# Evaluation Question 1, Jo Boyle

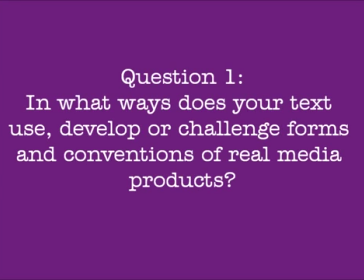[0:00]
To start my planning for my soap opera trailer, I had to research different soap genres such as social class soaps,
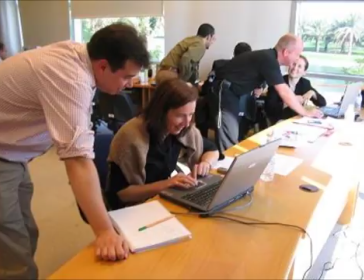[0:09]
melodramas, work-related soaps, and many more. I looked especially at Coronation Street,
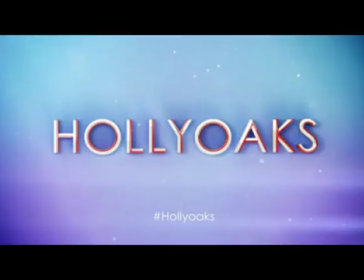[0:16]
Hollyoaks, Emmerdale,
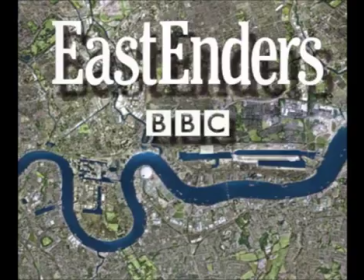[0:17]
and EastEnders because I knew that these were conventional British soaps with storylines which relate to the general public and to their target audiences.
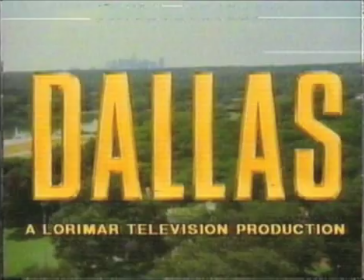[0:27]
Also, I looked at American soaps such as Dallas, Sunset Beach, and Dynasty.
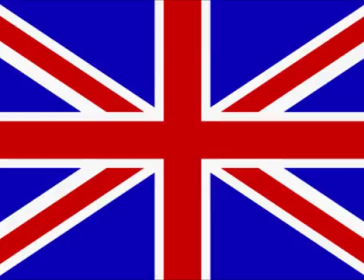[0:33]
I looked at these soaps to see the contrast between British and American soaps and to see how
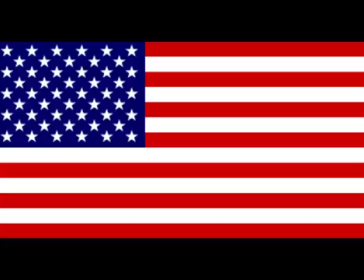[0:39]
much harder it is for me to relate to an American soap than it is a British soap because I don't live in America. Therefore, I found it harder to relate to their own conventions.
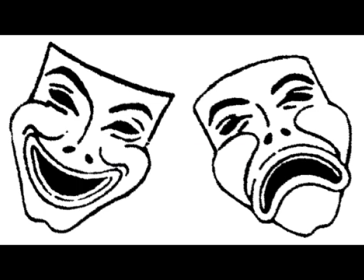[0:49]
After looking through the melodramatic American soaps which emphasize emotion and exaggerate plots or action,
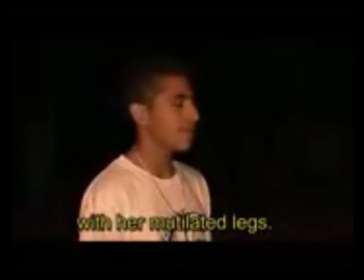[0:56]
I began to ponder with the idea of a parody and then began to look through different styles of parody,
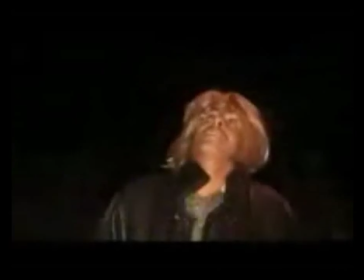[1:02]
especially Spanish ones.
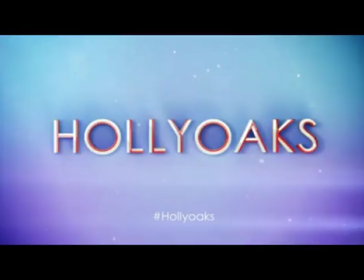[1:04]
I realised that the audience I would like to target would be the targeted audience from Hollyoaks, aged 15 to 24.
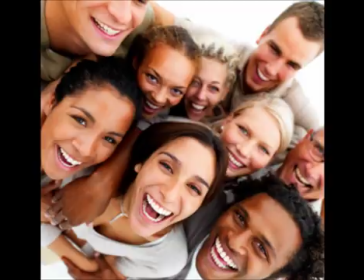[1:12]
I chose this age range because I have more experience being aged 17 in what this age range look for in soaps and how they are able to relate to storylines or at least be able to recognise them as everyday
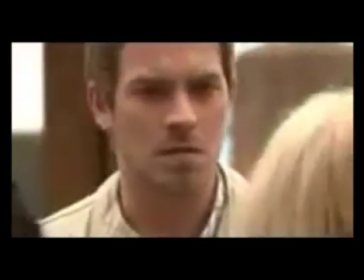[1:27]
situations. The Hollyoaks trailers are all similar in the way that they are edited and portrayed.
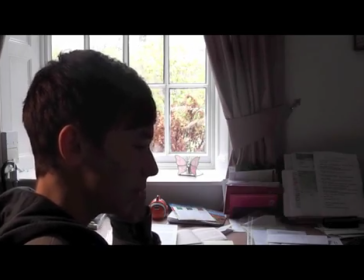[1:34]
Most shots are at level with the characters' eyes or are just under to allow the audience to connect with the characters.
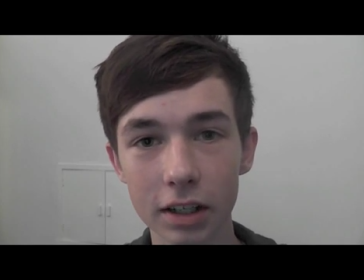[1:41]
These extreme close-up shots capture the emotions of the character and allow the audience to invade their personal space.
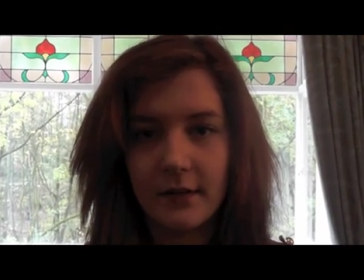[1:50]
Being so close to the emotions also makes the audience feel the emotions themselves, making the whole experience a lot more real for the viewer.
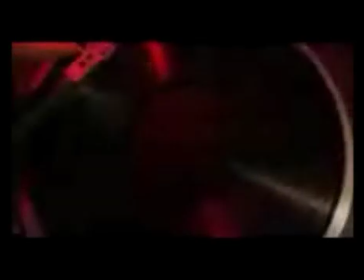[2:00]
The edits in Hollyoaks trailers are very dramatic by using fades to black.
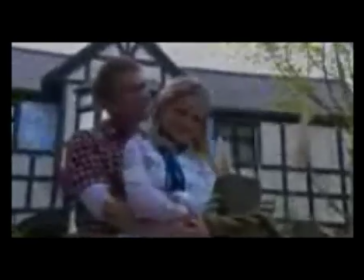[2:06]
Tension is created by these long black pauses because the audience is in suspense as to what will be coming up after the black screen.
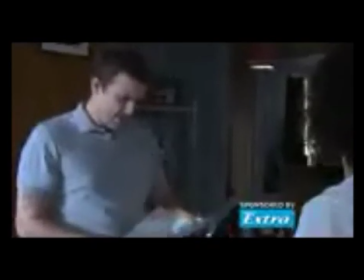[2:15]
A younger audience may be more taken to this effect in the trailer because it is
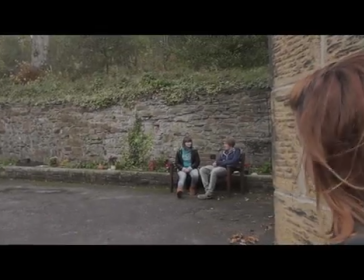[2:20]
a more modern aspect and today's generation is all about the development in technology.
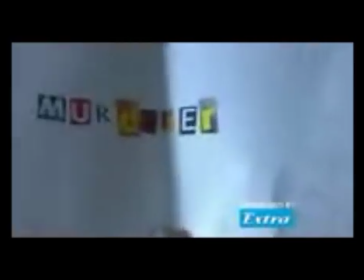[2:26]
In this particular trailer, there's a lot of tension,
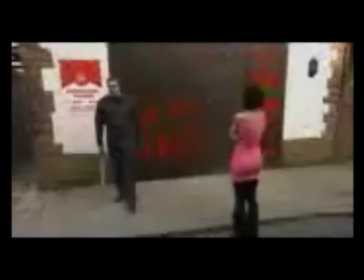[2:30]
so between scenes the producers used fade to black and then used a straight cut between conversations in one shot.
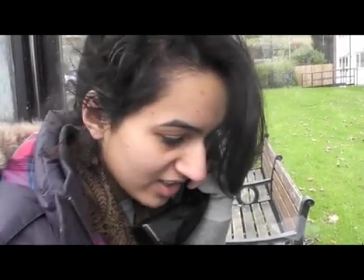[2:38]
I decided to mimic this technique in my own trailer to use the conventions in which Hollyoaks uses to target the 15 to 24 audience.
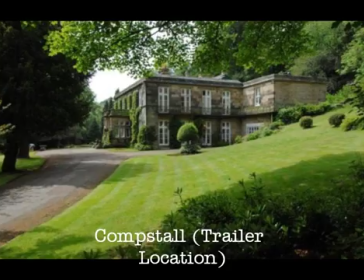[2:48]
The setting we used to film the soap trailer challenged the conventions of Hollyoaks.
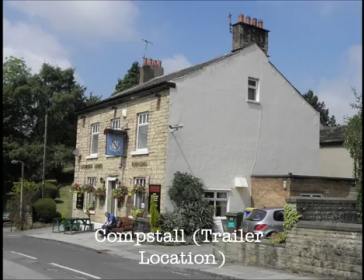[2:53]
To make it a bigger challenge to ourselves, we merged a Hollyoaks storyline with an Emmerdale setting to see if we could develop conventions.
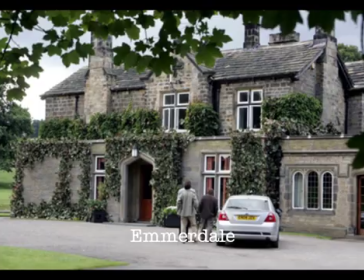[3:01]
Although the setting around the house in which we shot are fields and country land, the house resembled that of one in Hollyoaks.
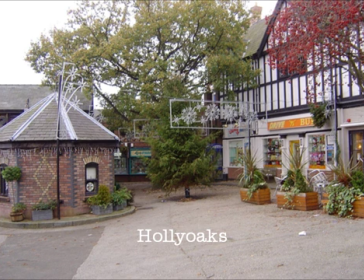[3:08]
For example, the houses in Hollyoaks are well decorated and are very large in comparison to the houses in Coronation Street and EastEnders.
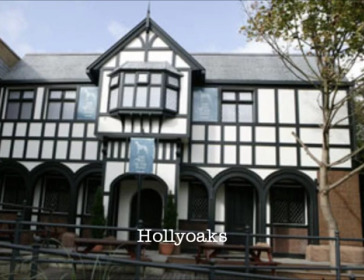[3:17]
The combination of conventions seemed to work well in our soap trailer
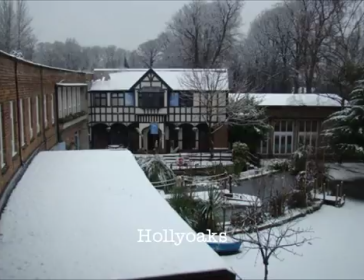[3:21]
because the storyline does fit in with the setting and surroundings in which we filmed.
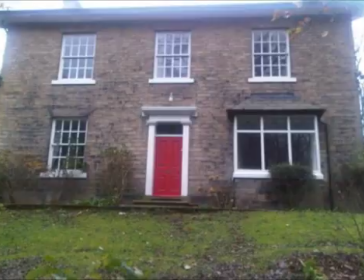[3:26]
We had to move some of the furniture around in the house to enable us ease of access with the camera.
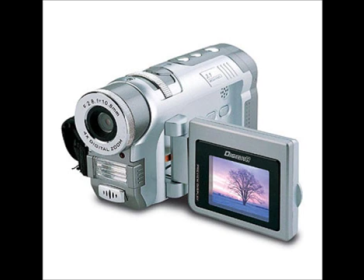[3:32]
The shots done in the living room,
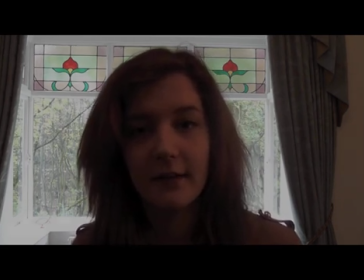[3:35]
we had to move the centre table to allow room for the camera to move around to get all the shots in which we needed to create the trailer.
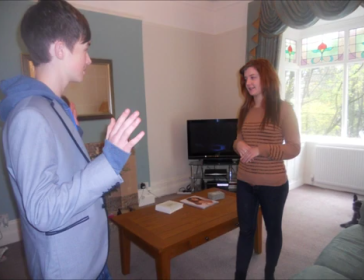[3:43]
It was easy enough for us to do this because the table wasn't huge, but I understand that the planning of a setting is a major issue when filming
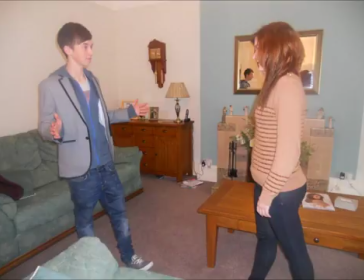[3:52]
because it would have been a big difficulty if the table had been any larger.
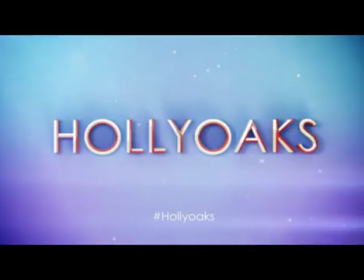[3:58]
To interact with the audience, I chose to use the conventions from Hollyoaks of a modern song which a younger audience will be able to recognise.
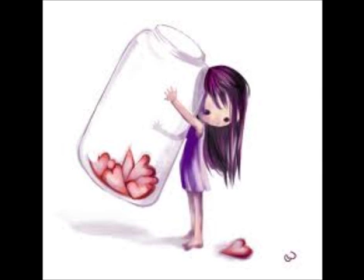[4:06]
The song I chose, Jar of Hearts, sets the mood for the trailer and makes the trailer seem a lot different to if I had used an upbeat song.
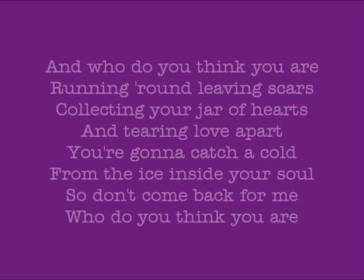[4:15]
The lyrics in the song relate to the stereotypical storyline of soap operas, and especially my soap opera, Jar of Hearts.
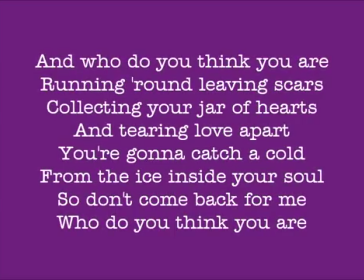[4:24]
The lyrics can be applied to multiple storylines such as family feuds, romance, murders, and many more,
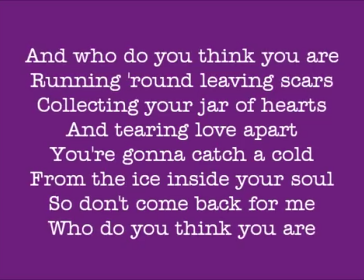[4:31]
which is why I thought it was suitable for me to use the song to name my soap after the title and to also have it as the theme tune for my soap opera.
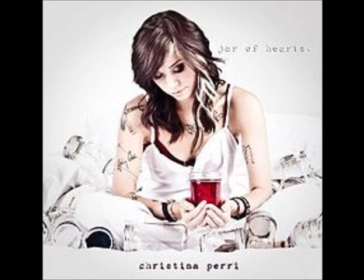[4:41]
The combination of the song and the shots we used really goes deep into the storyline.
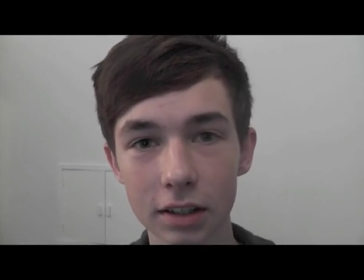[4:46]
We use shots where the character is looking into the camera as if we are looking from the other character's point of view.
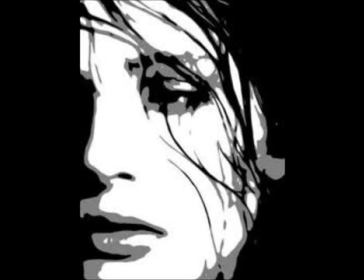[4:53]
This creates an emotional involvement between the audience and the character,
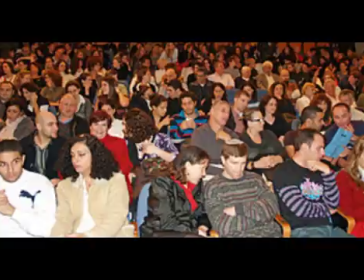[4:58]
making the audience relate to the stories and to the characters' lives. We found this effective because it gives the audience a completely different level of interactivity into the characters' lives.
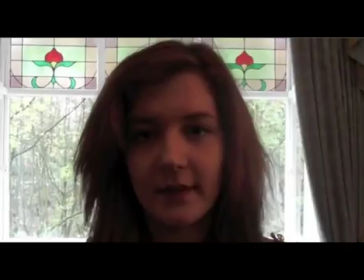[5:09]
Because the character, Kelly, looks into the camera while speaking, it puts the audience into the position of the opposite character, Paul.
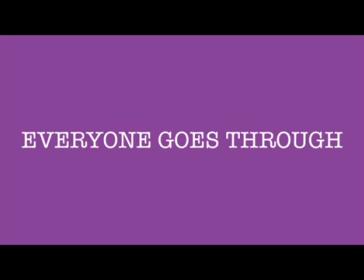[5:20]
The title cards which I used created tension and mystery within the trailer.
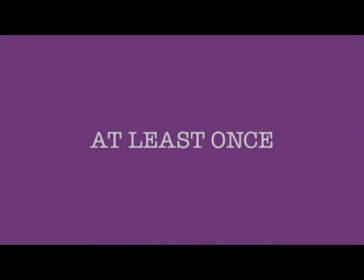[5:26]
Hollyoaks trailers don't usually use title cards within their trailers, but I decided to work against their conventions to make the trailer my own
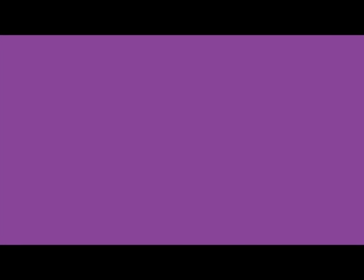[5:35]
and to develop their original idea so that I haven't directly copied it.
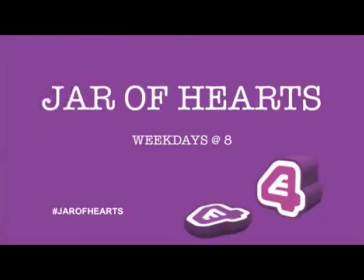[5:39]
I decided to use title cards to break up the trailer and to enable the audience to absorb the storyline.